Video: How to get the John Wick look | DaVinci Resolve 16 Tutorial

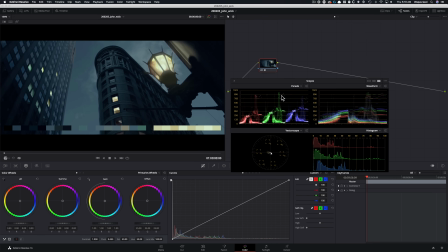And then what I see is there's more green overall, and I can even see that here, right? Because I mean, it's just leaning a little bit toward that than pure like red sodium vapor that you would see in Joker or any of those other movies.
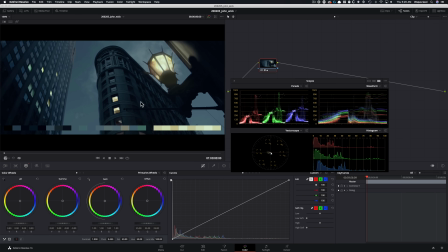And then when I look at the waveform, you know, what's giving it that cyan look right here is this. Anytime you have your blues higher than the greens and reds are sitting lower, it creates that cyan look that's like a signature Hollywood look.
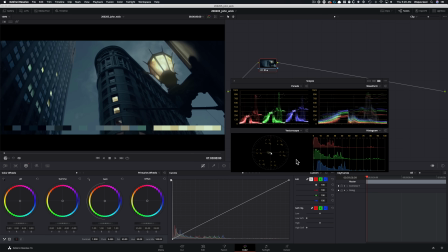When I look at my vector scope, what I see is that there's not a lot of saturation going on, right? So they're really controlling the palette. If they weren't using warm tones like they are in the highlights, this might as well have been a monotone grade.
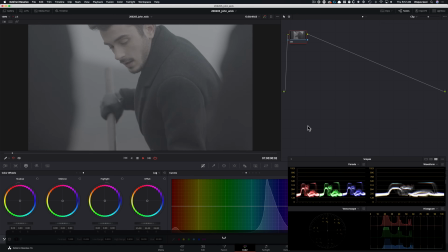All right, so this is the shot that we're working with. Let's play it a couple of times.
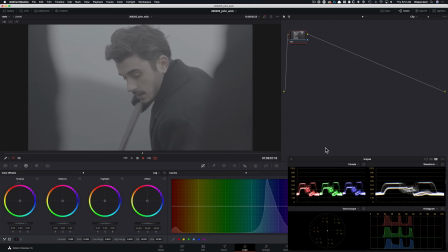Check it out. All right, cool. So we got our sky, we got our skin tones, we got some clothing, and then we got our ground.
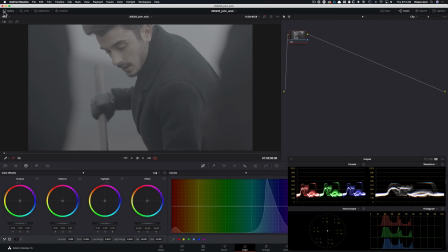So those are the things that you got to keep in mind. I'm going to go ahead and pull our reference image.
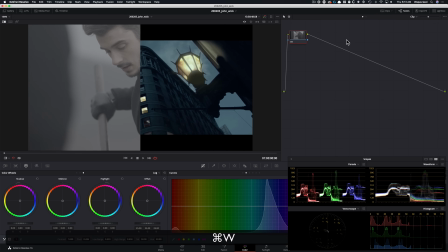There you go.
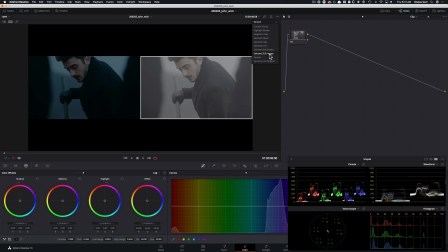And then let's go ahead and click on split and selected still images so we can see them side by side.
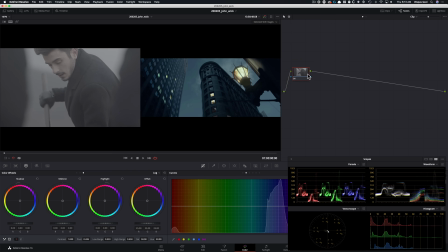So in this one, I'm not going to be creating a noise reduction node because I won't be needing it. So I'm going to start off with my exposure. Then where we're going to balance our shot, we'll pull his skin. I'm going to create a parallel node, and that's going to be our grass.
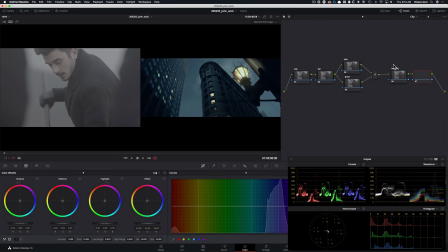Then we'll have our look adjustment. Afterwards, I'm going to call this node pop. Then global adjustment, sharpen.
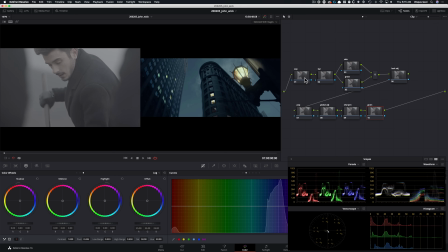Let's get going, okay? So the first thing I'm going to do is, as always, start with the contrast.
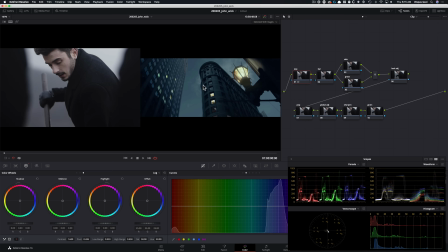I want to leave some detail in our shadows, so I think this is pretty good. It gives us enough pop, but doesn't take away everything. One more thing that I want to do here is I'm going to go under my log wheels, and I'm just going to bring this down to about 18, my low range, and then I'm going to pull it down a little bit.
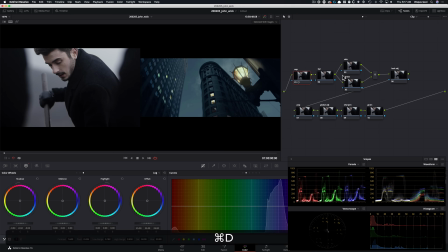I'm going to keep it somewhere around here. Then let's go in our balance. Let's give it a lot of sat, somewhere around here. I'm going to go back into my primaries, take my gamma, and start taking it towards yellow.
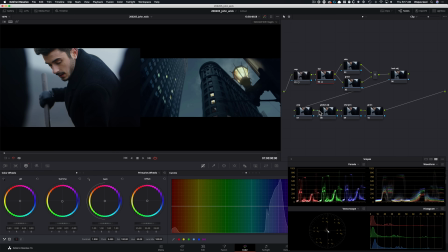Now what I want to do is just bring my reds down on my lift just a little bit to add that cyan. Like even that is good enough. Like we just started seeing this right here.
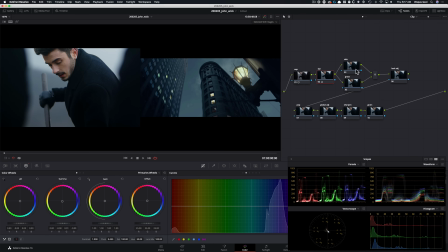And that's helping quite a bit. Now we're going to skip these two nodes and I'm going to jump to my look adjustment, okay?
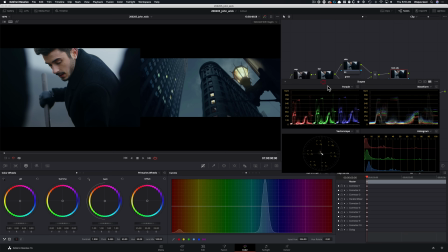And something very cool and interesting is going to happen in this node. I'm going to go under my curves. I'm going to grab my curves right here from the top and I'm going to bring it down.
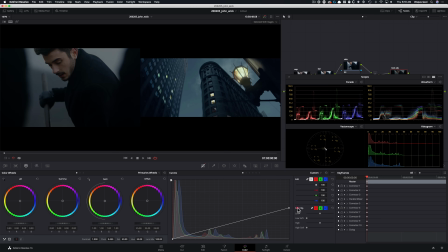I'm just looking at my scopes right now. This one, we're going pretty heavy based on what our scopes look like. So I'm going to bring it somewhere around here, and then I'm going to break the chain. Then I'm going to go under my red, and I'm going to start pulling it down,
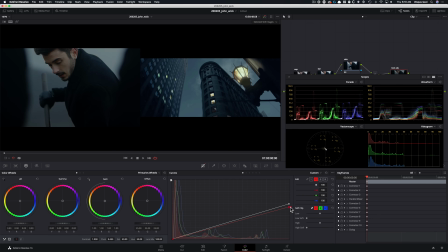and this is where you're going to see we're going to start creating that look we're after. I'm going to park it somewhere around here. I'm going to take my green, bring it down just a tad to add some magenta.
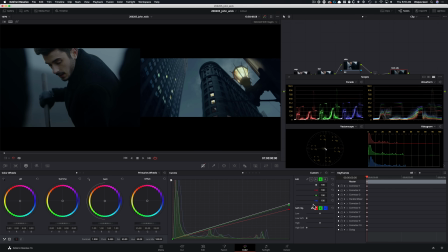This is looking not bad at all, okay? I'm going to go back in my red. That's the dance that you want to do.
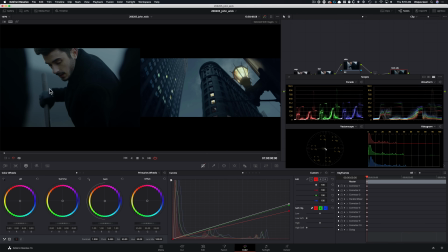Like right now, my focus is how to just get in that world. I'm not even focusing on this part because we're going to fix it. I'm not even focusing on his skin because we're going to fix that. So let's go and fix those.
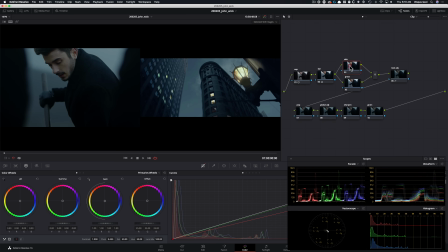So I'm going to start off with his skin.
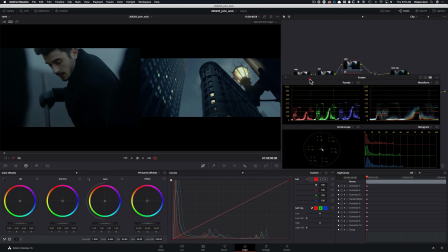And guys, as you're picking up on the theme, lately in the popular looks series, what I'm trying to do is
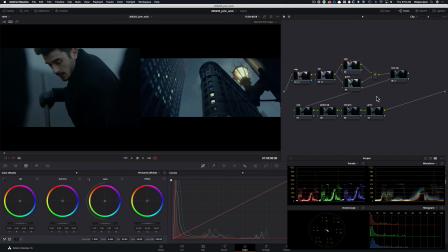give you guys these looks that you can apply from shot to shot and scene to scene and to the entire project. So I'm going to be avoiding using too many windows and too many qualifiers because in the real world, you want to keep your grades very clean.
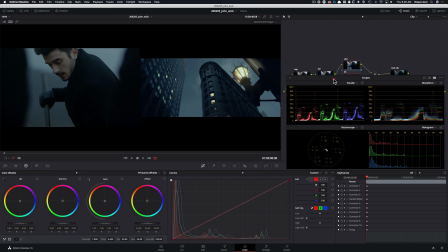So those are the techniques that I'm showing you, okay? They're coming straight from like commercials that I work on. So everything that you're seeing here is how I work professionally. So what I'm going to do in my skin node is I'm going to go ahead in here
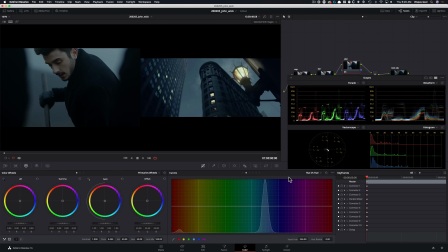under hue versus hue, and I'm going to grab my red and move it towards so we can start giving some juice to his skin because it was looking pretty yellow.
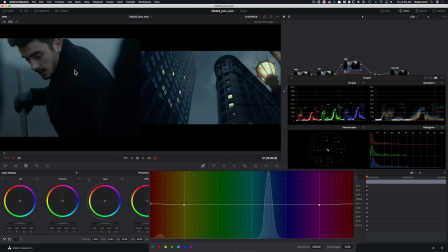If I punch in a little bit, you can see it. And we don't have to overdo it, right? So, I mean, maybe a little bit more. Like something like that. Then I'm going to go under hue versus saturation and I'm going to raise it just to give it some color. Again, not too much at all, okay? Because the whole scene is like very desaturated.
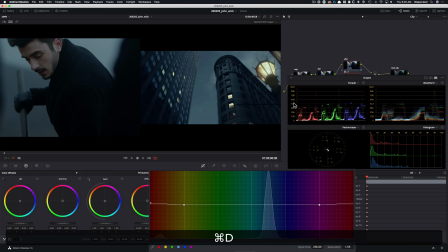So even something like that.
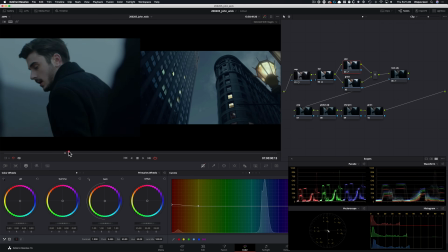So this is where I'm going to park it for now. If we have to make changes, we will be making changes. But as of now, I'm going to leave it right there. One thing that I do want to actually try is I'm going to go under log wheels and use my midtones and just give it a little bit more juice. Let's see what we can do.
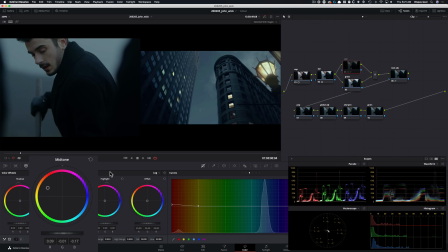Because I mean, ultimately, I do want to create some drama, you know, and get warm colors out
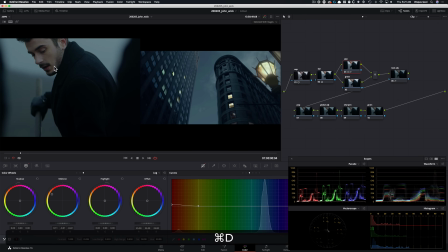as we see in here. So if I do before and after now, like this is a big difference, okay? But what I want to do is I don't want to affect this area. I just want to affect his face. So the way to do that is by taking your low range and cranking that up
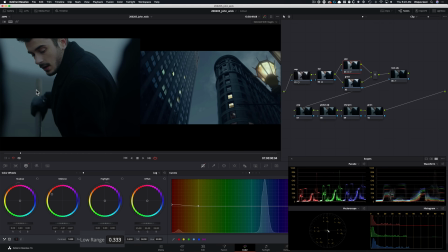until we get rid of this and only affect this area. So watch what's happening. Okay. Now if I do before and after, we're only affecting his skin and we're not affecting the bottom.
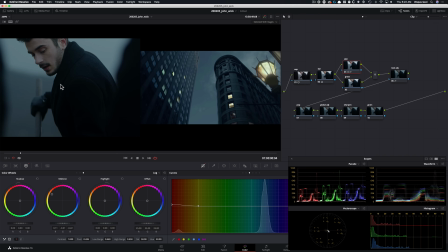Again, did you see what I'm doing? Like I'm not using any qualifiers. I'm not using any windows, just with the tools that are available to us. Having a better command of your tools, you can create some magic without going the extra mile.
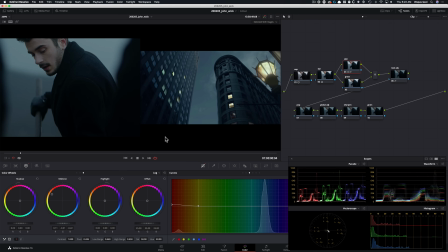And we know for a fact that it's not going to be breaking apart. Nothing is going to be happening if we go back and forth. Everything is going to stay intact and look super clean. Okay, so the skin is looking good. We got rid of that Hulk green that he had on his skin because of our look. Now, what we're going to tackle is grass.
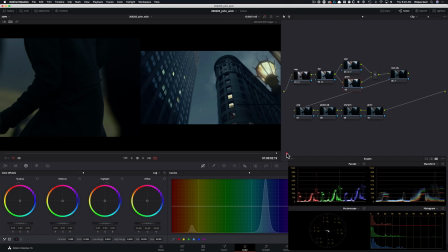And there is no reference point for the grass, so it's totally up to your imagination. But I do want to get it in this burn area, like to keep that warmth versus cool tones.
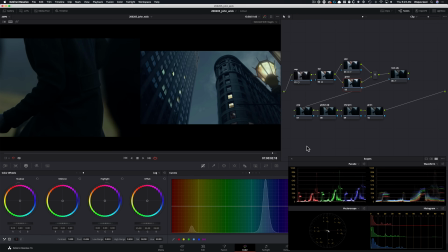And the green is just kind of ugly, so I don't like it anyways. So what I'm going to do is I'm going to go under my hue versus hue. This time I'm going to grab my yellow and I'm going to move them around. I'm going to go up to just burn that grass quite a bit.
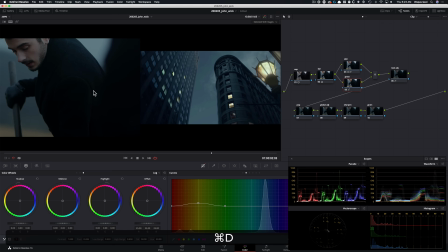And watch. It's not affecting his face at all, okay?